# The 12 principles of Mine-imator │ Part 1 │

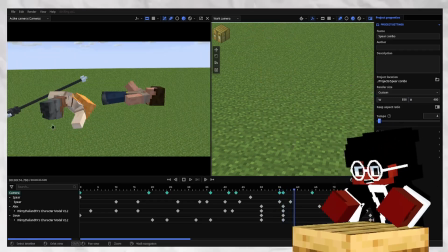You can identify the curved path that she just took by flipping around,
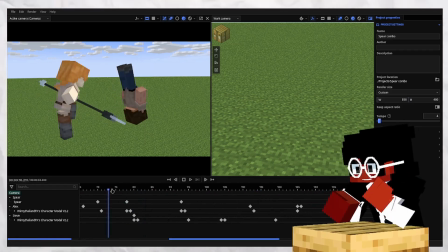and then as she's magically floating in the air for some reason, she swings back, and then another curved path that you can see being taken there.
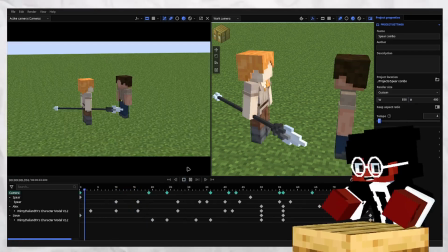And those big wide swings are actually really satisfying for like the viewer.
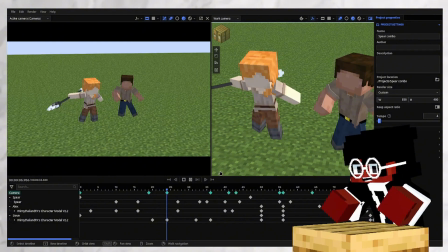Well, if this was like animated a bit better, it'd be more satisfying, but you know, we do what we can.
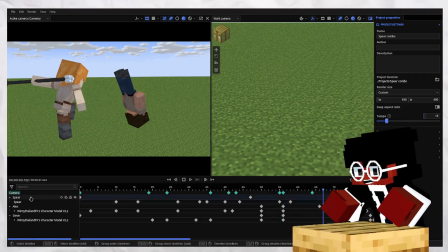And as you can see in motion, you can identify the arcs that are going across as it spins.
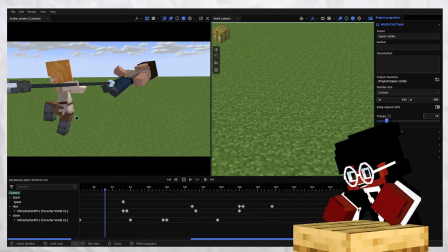And this is really important for your animations because you need to keep in mind the fact that you need to be guiding your viewer's eyes,
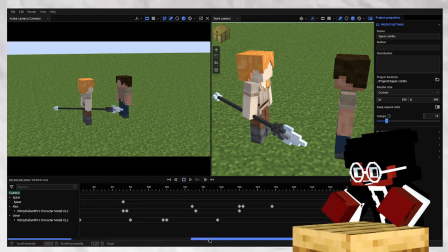and arcs are a good way to do that very easily because
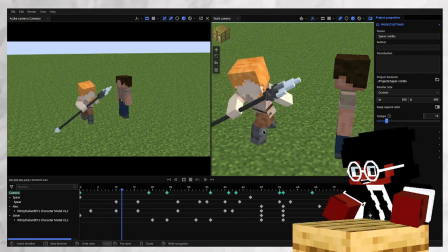where it starts, you follow the head of the spear as it swings around.
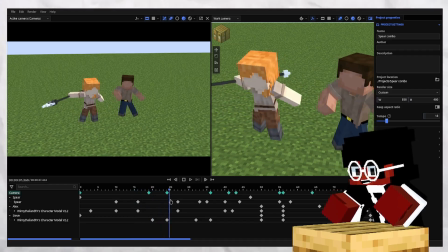Your eyes are kept there and your eyes are like tracking it, which is really important. So just keep that in mind whenever you're animating a movement.
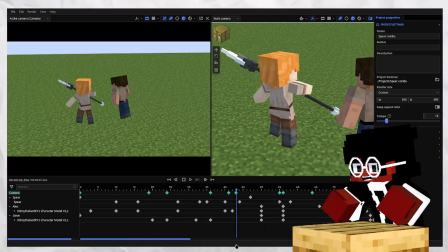Try and see if you can give it like an arc or a swing.
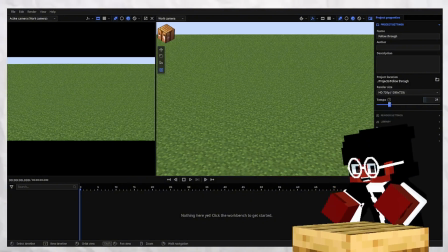Alright, so the next animation principle that we're going to be covering, we're actually going to be covering two at once. Oh, they're basically the same thing, but they're also two different things. I will explain in a bit.
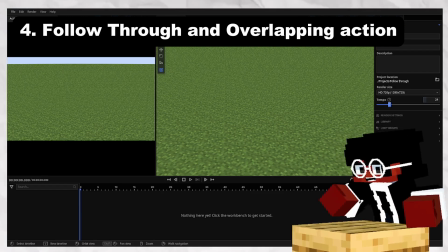We're going to be doing follow through and overlapping action.
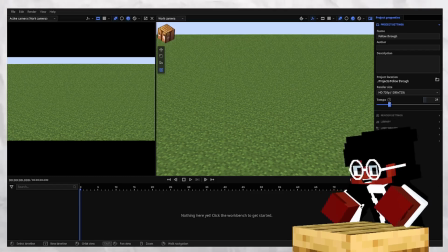And well, it's easier for me to show you than to explain it to you. So let me set up a quick scene.
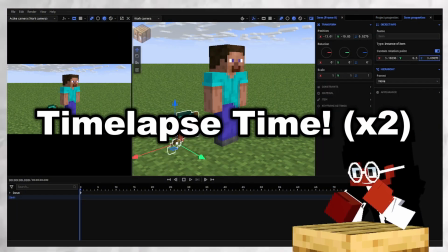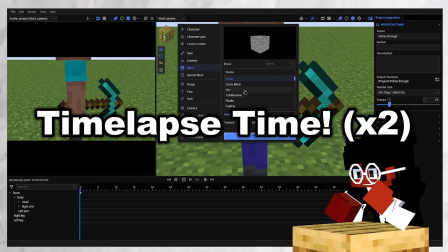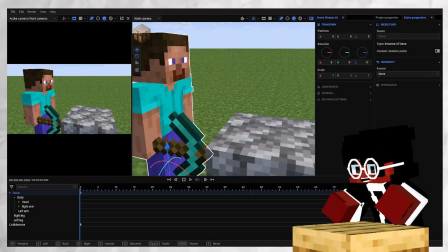Okay, so we got a quick scene set up here. We will animate in a second. with Steve with a pickaxe standing in front of cobblestone.
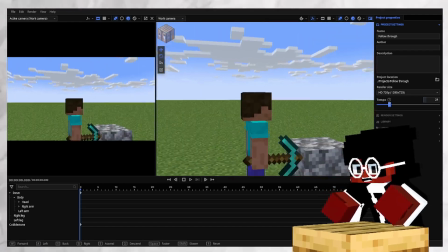Essentially, we're gonna animate him pulling his arm back, then lifting the pickaxe up, and then boom, bashing it down on the cobblestone, trying to mine it.
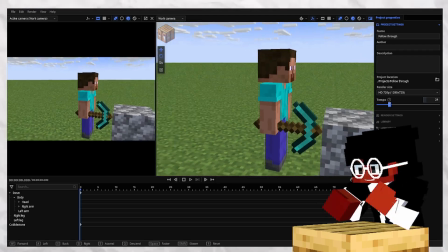And I will show you exactly how follow through and overlapping action affect that. So first, let me animate like a very basic version before we add follow through and overlapping action.
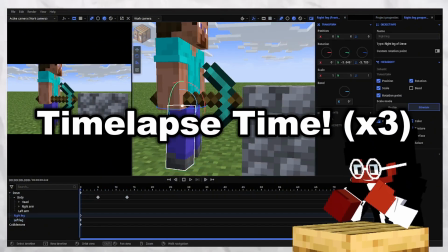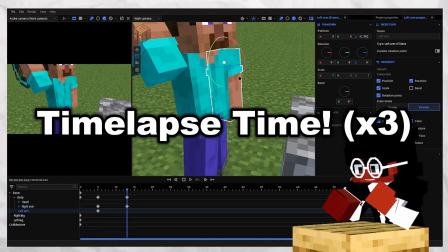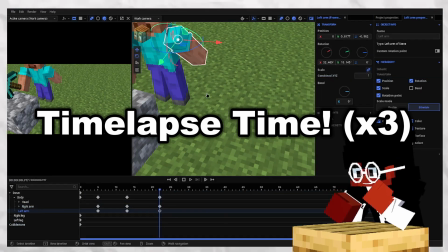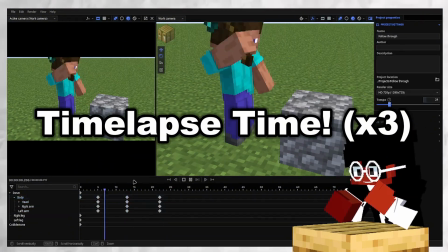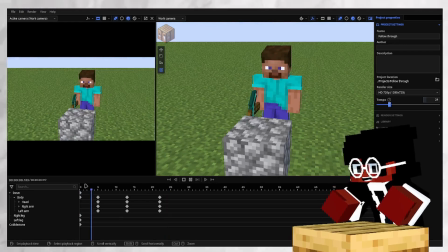Alright, so we got this very basic animation here of Steve lifting his pickaxe and slamming it down onto the cobblestone.
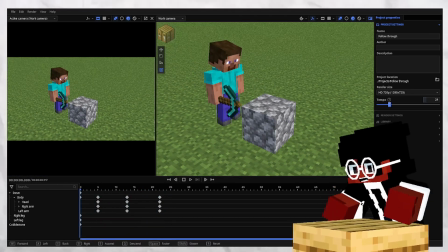Nothing too crazy. But you notice it feels off.
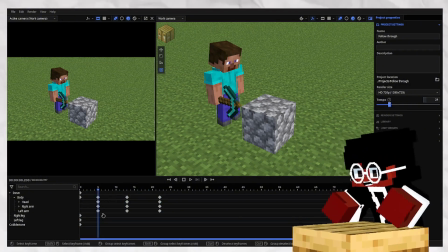And that's because this pose starts changing at this frame. Boom. New pose. Boom. New pose. And blocking out your animation like this is perfectly fine. But even with like the keyframe styles, it still feels a bit lifeless because there's no overlapping action.
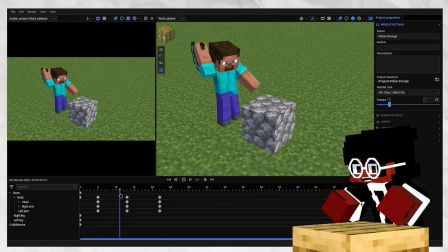All the actions are happening, or they're starting at the same time, they're ending at the same time, and there's a bit of just,
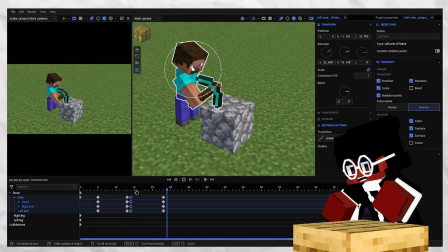you know, it feels a bit dry, you know, it doesn't feel lifelike. But we can fix that by adding overlapping action, which is actually incredibly easy to do.
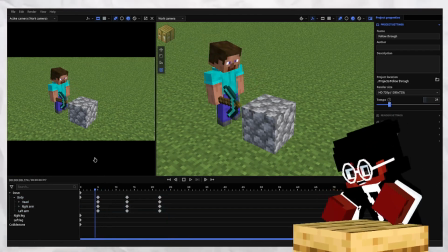All we have to do, you need to think about the hierarchy of movements that are going on here. Basic easy way to think of this is the torso is essentially the main parent,
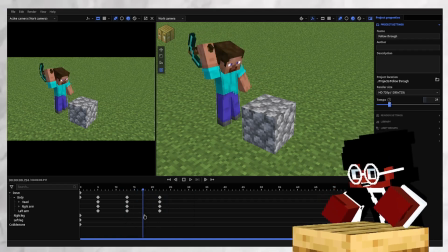and then anything connected to the torso can be considered like its child.
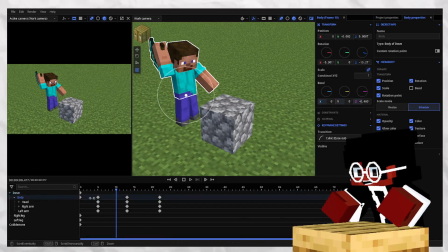So we can keep the body keyframes where they are, but then we can shift these keyframes, like even just 2 frames is fine.
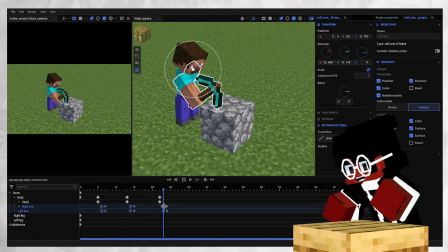I think 1 frame should be okay. Yeah.
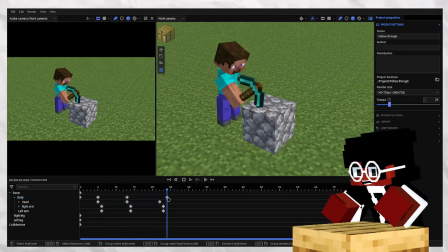You can see we pushed this back. I just moved this backwards just because I felt like it'd look better, and I think it did.
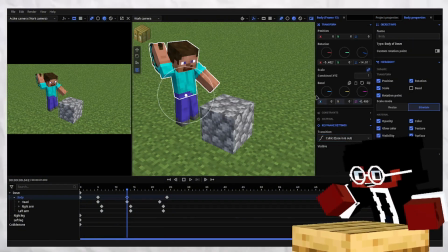But change that. This doesn't have anything to do with overlapping action. I just think it looked better.
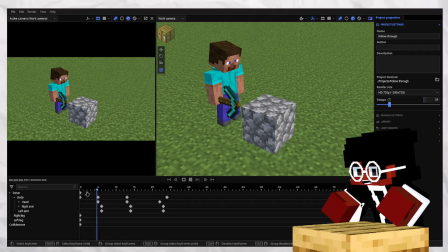Okay, so as you can see, in my opinion anyway, it looks quite a bit better now.
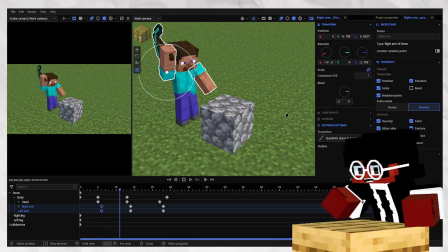Although I think we could change these to quadratic just to make it look a bit smoother, all things considered.
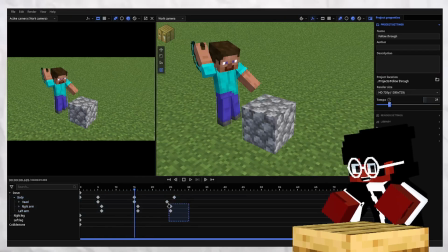And also, I think good thing to know when adding overlapping action is that sometimes you'll need to like space out your keyframes a bit.
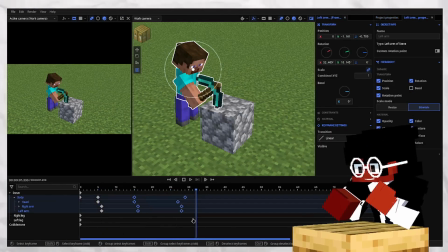Like here. Although we can keep these a bit closer, spread that one out a bit.
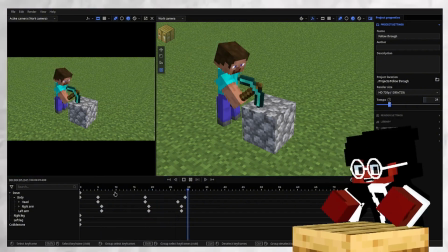Yeah, you can see here, it looks better already, in my opinion, because now the actions, realistically speaking, your hands wouldn't move at the same time as the rest of your body, right?
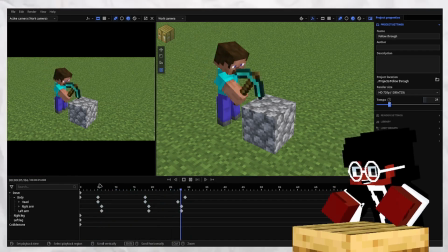So as you can see, it looks a bit more lifelike, to me anyway, and I really like how it looks.
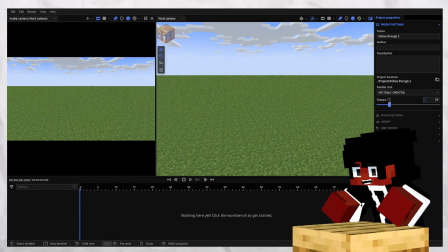Alright, so now we're gonna, wait, where'd my glasses go? There you go. So now we're gonna go through follow through, which is in a way similar to overlapping action,
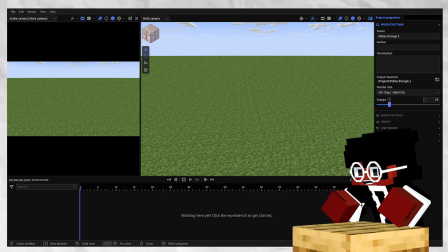but well, the way we're going to be using it for this example, it's different than overlapping action,
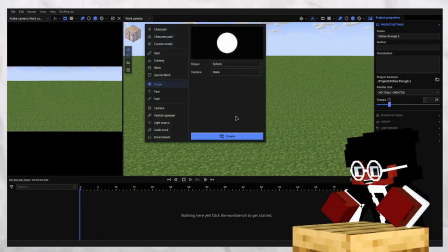but a lot of the time you'll be using overlapping action to add follow through, because when you shift the keyframes, they go off at different times. For this example, we're just going to get like a sphere and a cube.
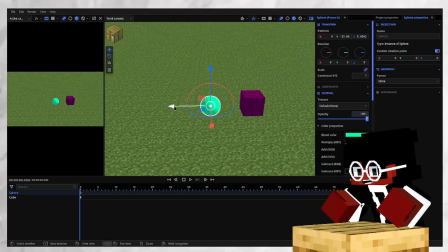So for this, we're going to create a very simple animation of the ball, let's say starting here,
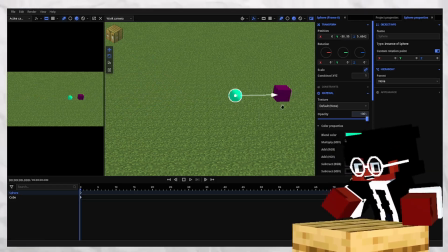like dashing into this cube and like slamming it away and like sending it flying. And I'm going to show you how follow through plays a role in that.
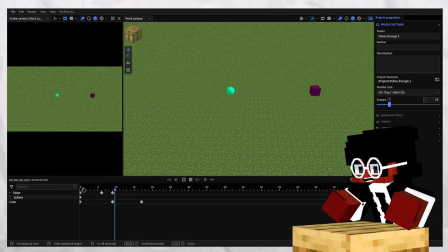Basic animation we have, link's fine, boom, then just really quickly zips in.
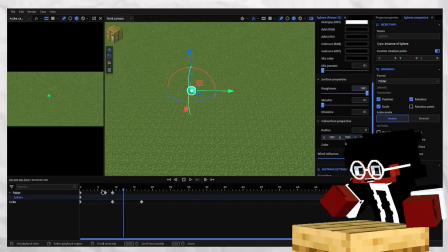We'll add some squash and stretch.
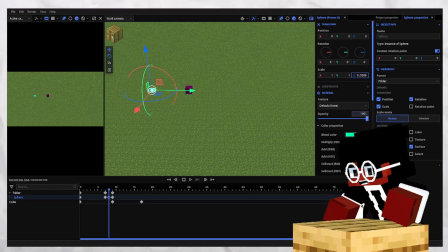We'll squish it down and squish it forward.
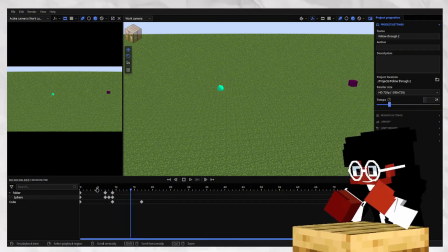But you'll notice that it feels a bit weird, right?
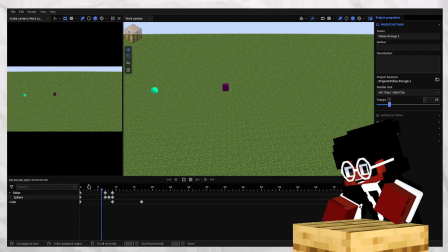Because the way it comes to just a complete and sudden stop after it hits the cube is really awkward,
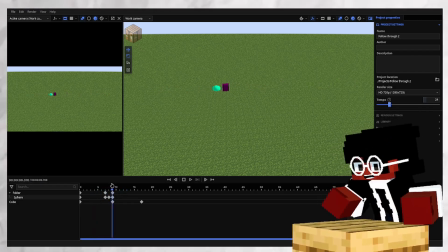because in real life, objects don't just come to a complete stop after doing a motion like this.
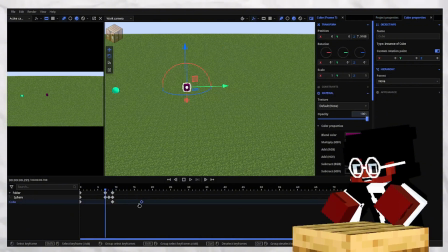Unless she hit the cube and then it stayed still.
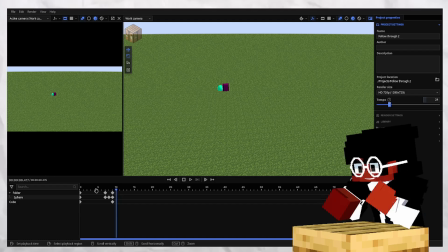Now this motion makes a bit more sense, but with the way we have it,
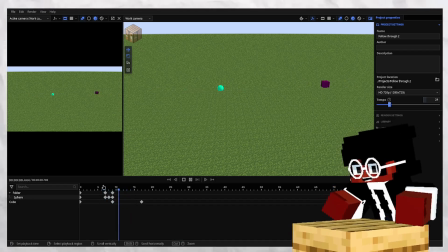it shouldn't just come to a complete standstill after they're coming in contact, and that's where follow through comes into play. Follow through shouldn't be like anything crazy.
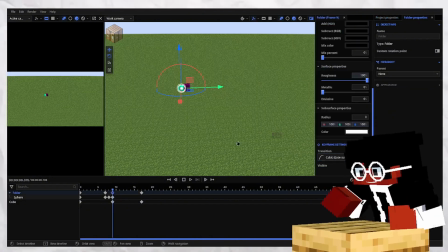It just needs to be a little something that just shows that, yeah, the motion that you did just came to an end.
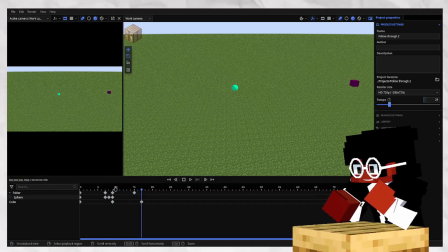What is it? Why does it look a bit weird?
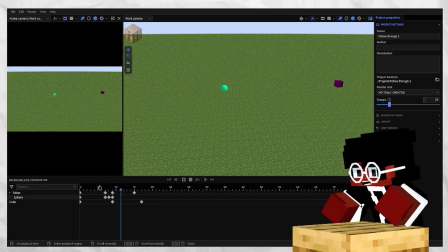Yeah, that's fine. It hits it, and its momentum stops.
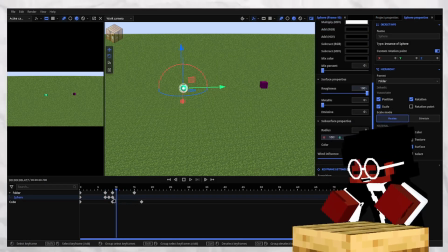And you know, just because we want to be fun, we want to be fun.
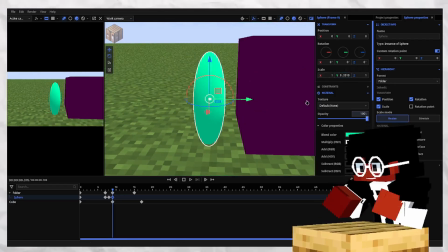We can add more squash and stretch. We just do that. Turn it into like a little discus thing.
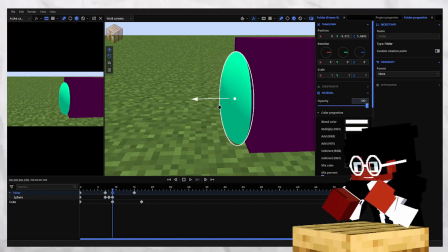And make this instant. And then make this regular.
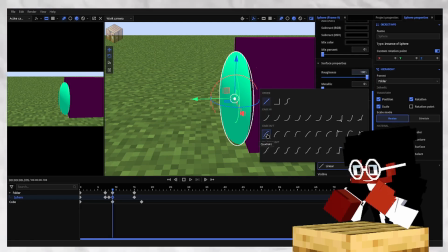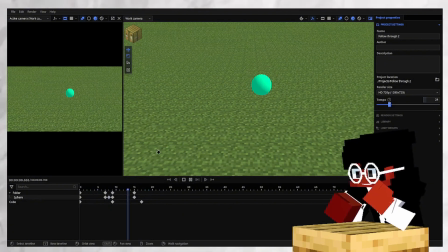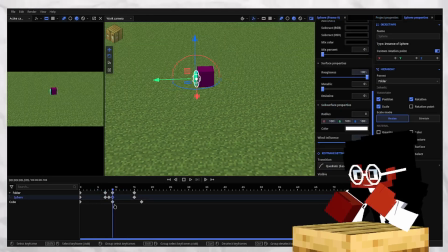It bashes into it. You know what we can also do. I'm getting a bit carried away, but I'm just having fun.
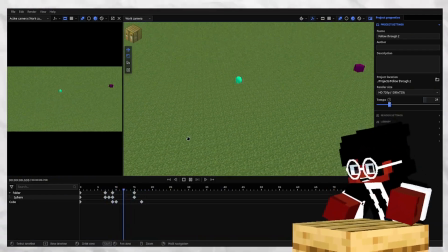Now see, that looks good. That looks good. It bashes into it and then springs it away.